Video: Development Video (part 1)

However, there are ways of counteracting such problems. For the issue of weather temperamentality, for the issue of unpredicted light fluctuations, for the issue of irritating background noise,
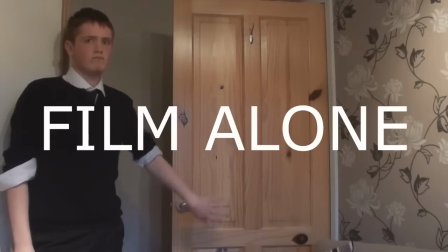which literally translates from French into things put in the scene. For example, if you're shooting a 1912 period drama, there is no business for an iPhone 5 to be lurking in the shot. In my case, I've had to remove a lot of family photos from the walls because they just have no business to be in the scene. Style of filmmaking, the genre, and the overall mood of the film can be represented in a lot of different ways.
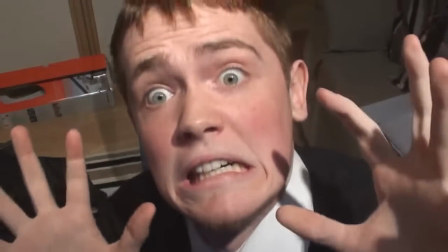If you're wanting an action film, then a lot of alternating quick cut shots with rapid movements on the part of the characters are required.
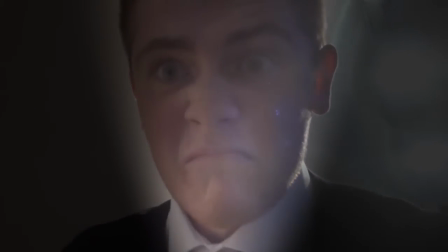If it's a horror, then the lighting will need to be low-key and darkly contrasted. And if it's a sickly, feel-good romantic comedy,
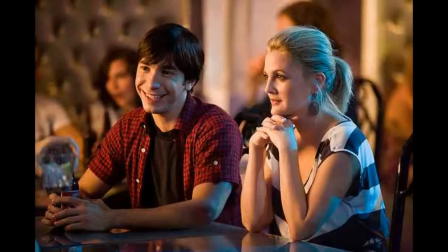then a high-key, bright contrast is required to make everyone look like they're having a great time.
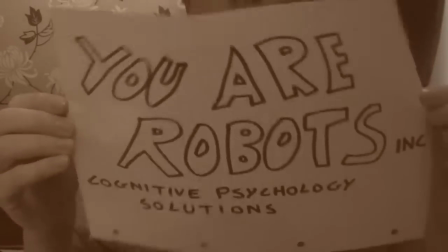In the case of my film, I wanted to make the example videos in the style of a 1900s kinetophonic film purely because the style is appealing,
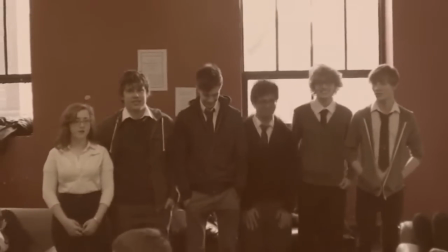and the upbeat mood of this genre allows for the information to be presented in a manner that isn't dull and uninteresting.